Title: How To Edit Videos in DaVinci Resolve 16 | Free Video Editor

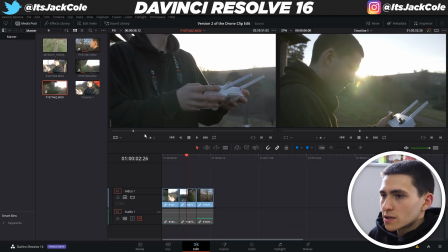[8:12]
and let's just keep moving it along and see when a kind of nice bit emerges.
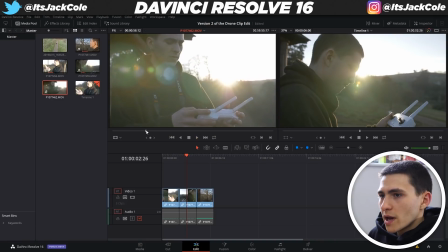[8:18]
So it's looking like that's pretty nice right there. What I might do is I might just start it where I start looking down, okay? So I know that seems a little bit weird, but I don't want any new movements to be introduced.
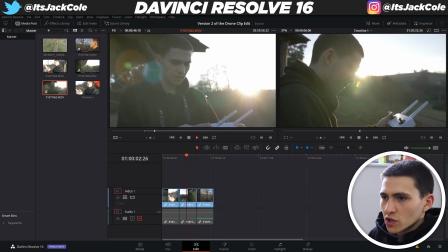[8:32]
So I want the whole sequence to be one kind of steady movement, which it was right there. no kind of moving up and then my face moves down if that makes sense to you that might
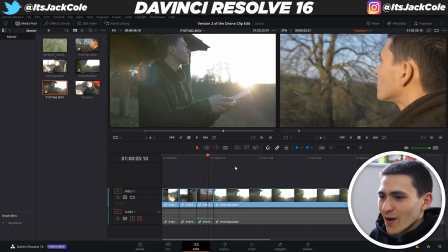[8:41]
be my ocd kind of playing out but either way that's how i'm doing it and now i
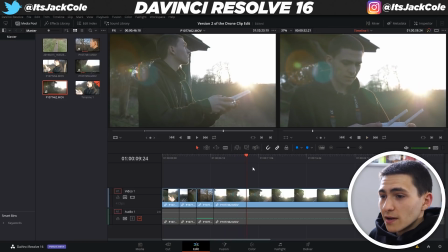[8:45]
can actually play this i'm going to leave this on for a little bit longer probably three seconds instead of two so i'm going to leave it going until nine seconds
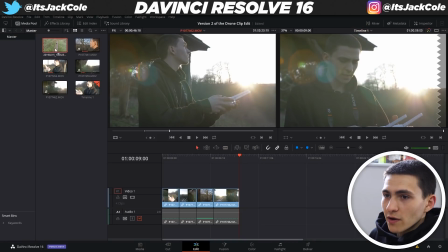[8:52]
again b to chop it boom cut it down and let's actually go ahead and double tap this final clip here and this is
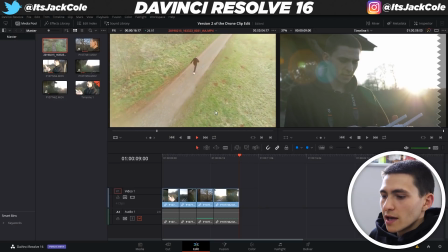[8:59]
going to be our drone shot which we can again just keep playing it in our source preview until it actually opens up and let's actually start it right there because you see the natural sun the natural lens flare is coming in from the sun which means if we add that with our artificial
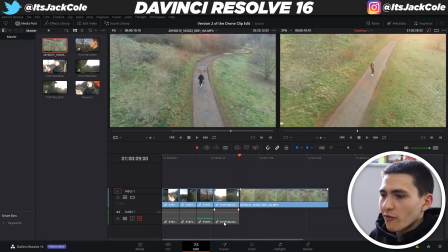[9:15]
light leak we're going to get an even nicer effect so again let's drag that over don't be off put the drone clips never have audio so that's why there's no audio layer there and let's just keep that playing till the 14 second mark and at the 14 second mark we can again press
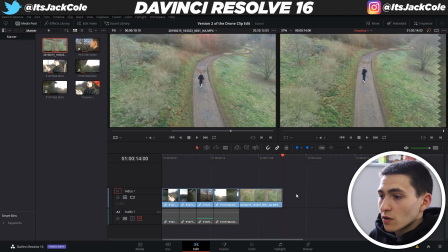[9:30]
b to get to our blade tool chop that one right down the middle and go over here and delete it now let's press ctrl s ctrl s is going to bring us up our save now it's a you know kind of frozen for a second there but it's fine let's bring back open
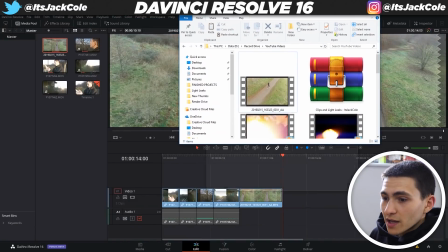[9:41]
our clips okay so you know i'm back over on my clips right now uh the folder that you guys will have downloaded and extracted
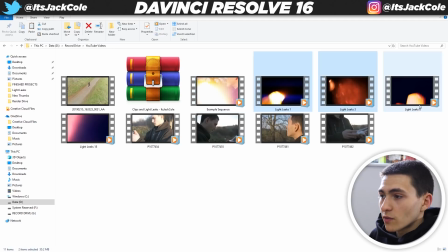[9:48]
if you're following through with me and let's bring in our light leaks so light leak 1 light leak 3 light leak 8 and light leak 18 bring them over
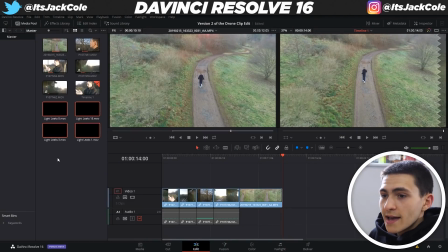[9:56]
to davinci again drag and drop them into our media pool, and let's start with, you know, let's just start ticking down the list.
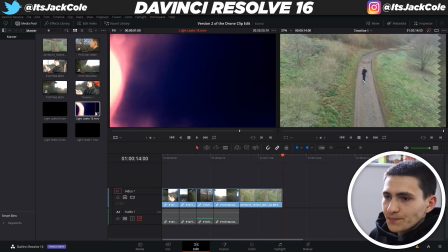[10:03]
So I'm actually going to start probably with number 18. I think that's the one I started with, I'm not entirely sure.
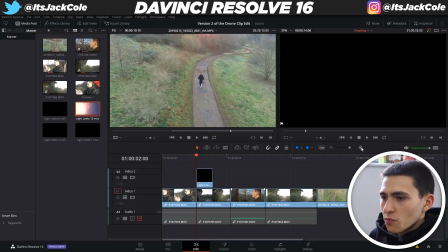[10:08]
And the way you want to do these is go here to your plus, zoom into your sequence a little bit, and with your arrow keys on your keyboard,
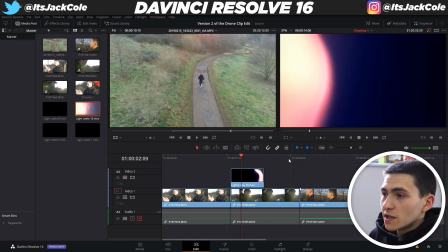[10:15]
just start going over frame by frame until you see the frame where the light is most in the middle.
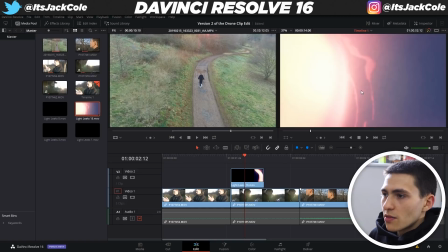[10:20]
So you see here, after that point it starts going down, that right there is like the most in the middle bit.
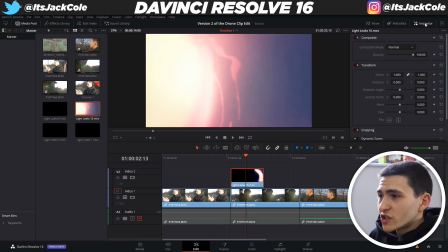[10:25]
Then we want to go over here to inspector, so top right inspector, which is going to give us further details and further kind of customizations of the clip. Go here to composition mode, scroll to the bottom, and press screen, S-C-R-E-E-N, screen.
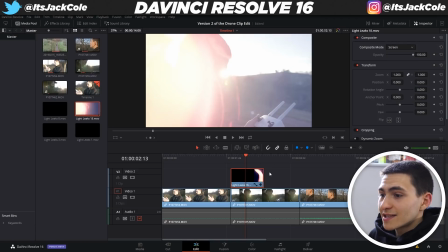[10:41]
That's going to make it see-through.
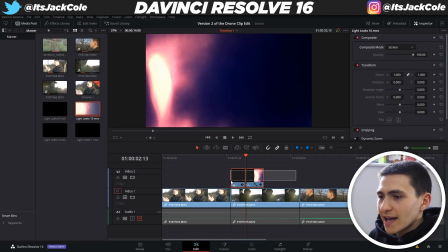[10:42]
Then let's press B, chop a cut right there, press A, highlight that, and drag it over until the middle point is in between the two clips,
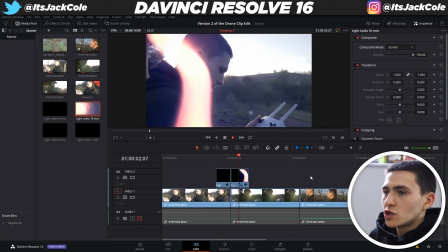[10:51]
which is going to create a kind of transition effect between the two of them. and just like that we have actually done it however there is only one thing that I'm that I'm considering and that is the fact that it does look a little bit harsh so what you can do to even it out is
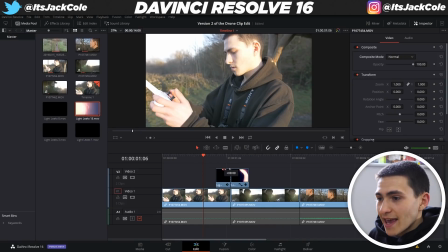[11:05]
go over to the exact end of each clip and just drag it in a little bit this little guy right here that will create
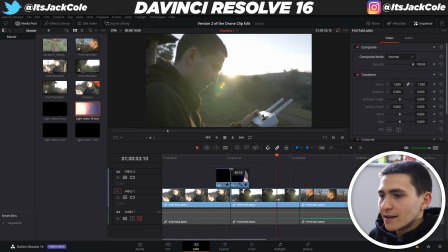[11:11]
a kind of sort of opacity fade out type of effect opposed to it just being super you know strong and on the screen and you could drag that all the way over to kind of have a full-blown fade effect. But that right there even looks like it needs it a little bit less. So feel free to find, you know, the right balance for yourself.
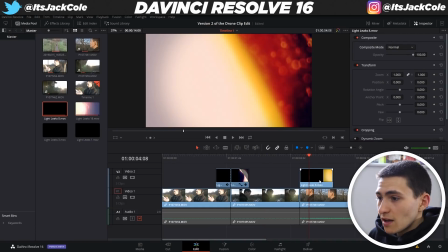[11:30]
But now I'm just going to proceed to go through and just pop all these in. And some of the middle bits are a little bit before, some are a little bit behind. So for that, that would probably be the kind of most on-the-screen part of it.
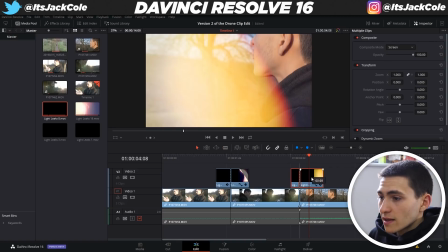[11:44]
Again, screen it, add that cut right there, go over here, and then we can actually, you know,
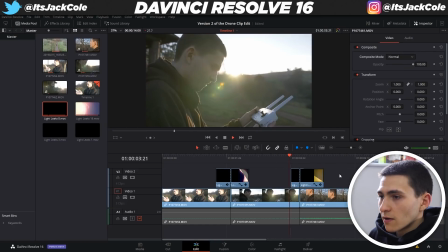[11:49]
see how nice that one looks right there. especially that one definitely needs a bit of a fade though you could tell um and i think almost the second part of most of these is going to
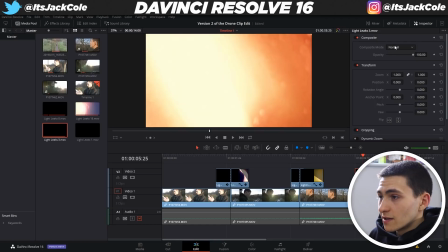[11:56]
want a fade but then again we can keep going over so that right there is definitely the the the most exposed bit screen it um go here add the cut highlight everything drag it over and it is uh looking nice that one especially is really nice in fact i might swap these around
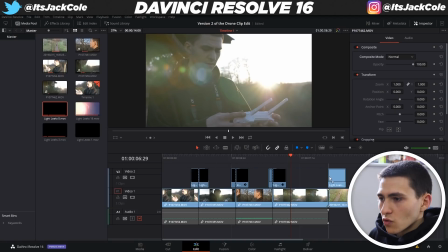[12:11]
to put them in the correct order that they were before because i think they looked a little bit better in the original order that they were in but um that one's been used lightly oh oops
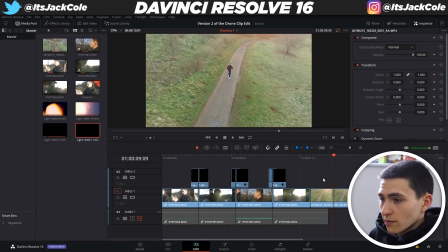[12:20]
let's uh let's get rid of it just undoing
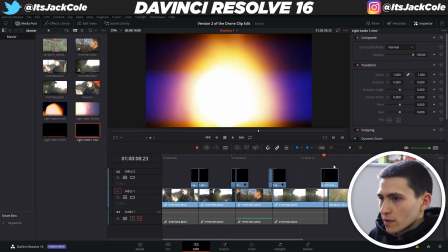[12:25]
it lightly one okay bring these over wow okay
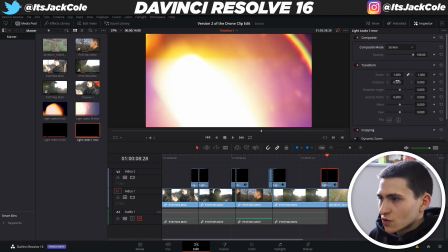[12:30]
so that's definitely the middle point um and now let's uh scroll down screen and add the cut right there drag it over and
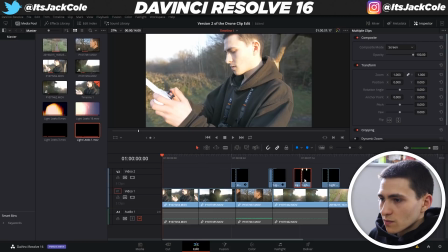[12:38]
um now actually if if i uh if i drag these around a little bit because i'm pretty sure this one here um this one was right here oops
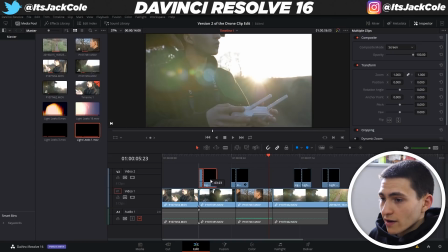[12:47]
I'm just highlighting it and dragging it over Boom
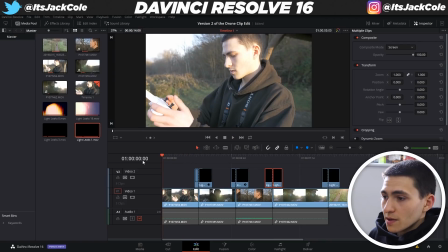[12:51]
Highlighting this one and dragging it over here And now if I give this a play From the beginning we should have achieved Creating a pretty smooth sequence
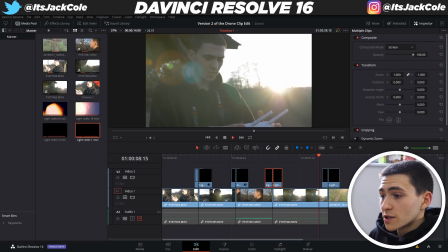[13:00]
Just off the back Of these lightly transitions And of course The nice clips themselves Now this is looking very very nice There's only one
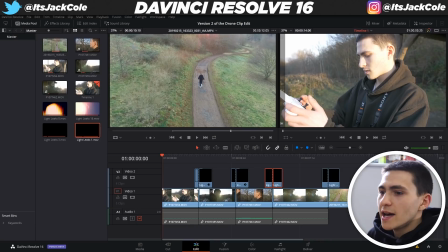[13:09]
final thing DaVinci is known for its color grading So we gotta do some sort of grade I'm actually gonna specifically focus on on the curve tool for this one
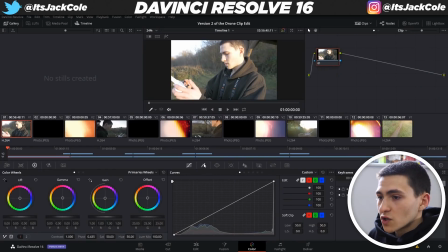[13:17]
right here. So let's go over to color. The curve tool is going to be the number one one that pops up, but these are the kind of ones you can go through if you want, but we're going to be staying over on the curve tool. And I just want to do a basic grade, okay? And the basic grade is just going to be a basic S. If you could even call it an S, let's have a look at what my S is going to be.
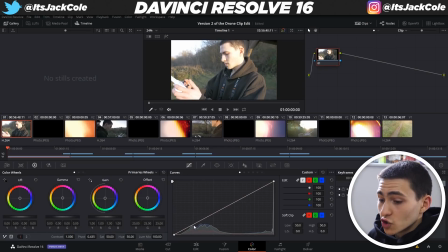[13:35]
I'm pretty much going to go here to this point here, okay? Now press control Z to undo at any time if you feel as though you messed up, and I'm just going to pull it down a bit. And that's going to emphasize the darks. and again if we undo you see it gets a lot more light and a lot more flat if we pull it down we're emphasizing the blacks and then let's go up here to this bad boy here and we'll just pull it over a little bit not
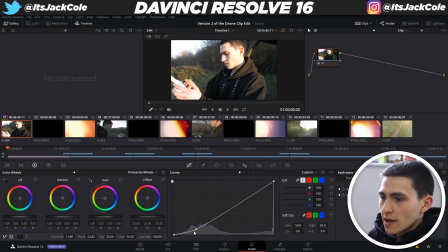[13:54]
much and emphasize the whites as well now i might have to pull that back actually and on this particular clip i might actually just emphasize the uh the blacks because the whites already are pretty emphasized um you know you you could tell via my face so i'm actually just going to work my
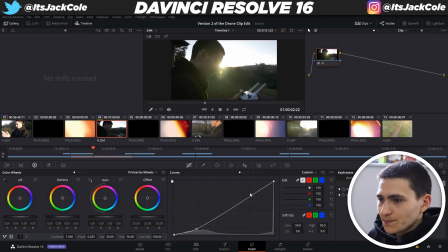[14:08]
way through i'm going to go to the next clip right now and i'm actually We're going to pull it down as well and pull this out a little bit, which is going to emphasize those whites,
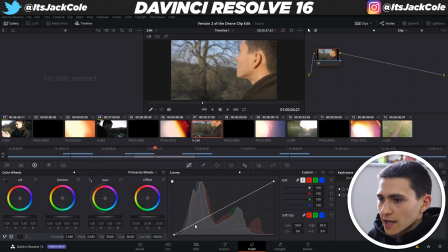[14:17]
emphasize those darks, and again, go to the next one, and you can just keep working through your sequences.
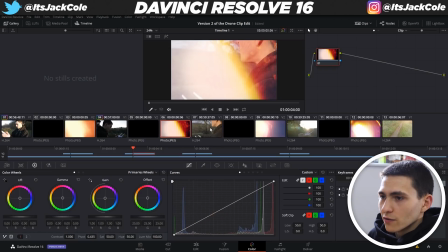[14:23]
We could even grade the overlays, but I'm not feeling like grading the overlay.
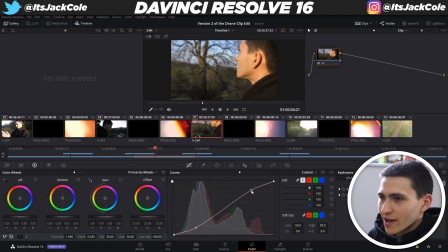[14:28]
I think they're all good, and again, just bring it down and bring it over, which is creating sort of an S, okay? So right here, a little bit is more, less is more in this situation, but sometimes you can get a real S curve going on and that's what this is called.
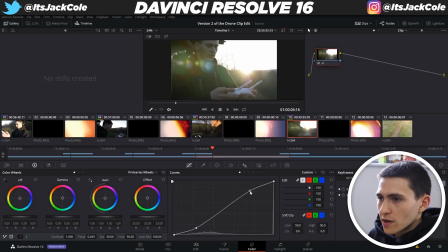[14:43]
It's called S curve strategy but we're just going to keep on pulling these down. This one again there's a lot of light coming in from there so we don't want to kind of overexpose it.
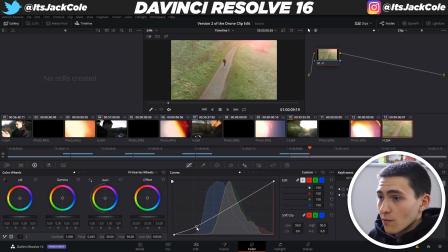[14:52]
This final clip right here this is a different camera so we want to do a slight variation to be honest. Okay that's that's looking pretty cool right there isn't it?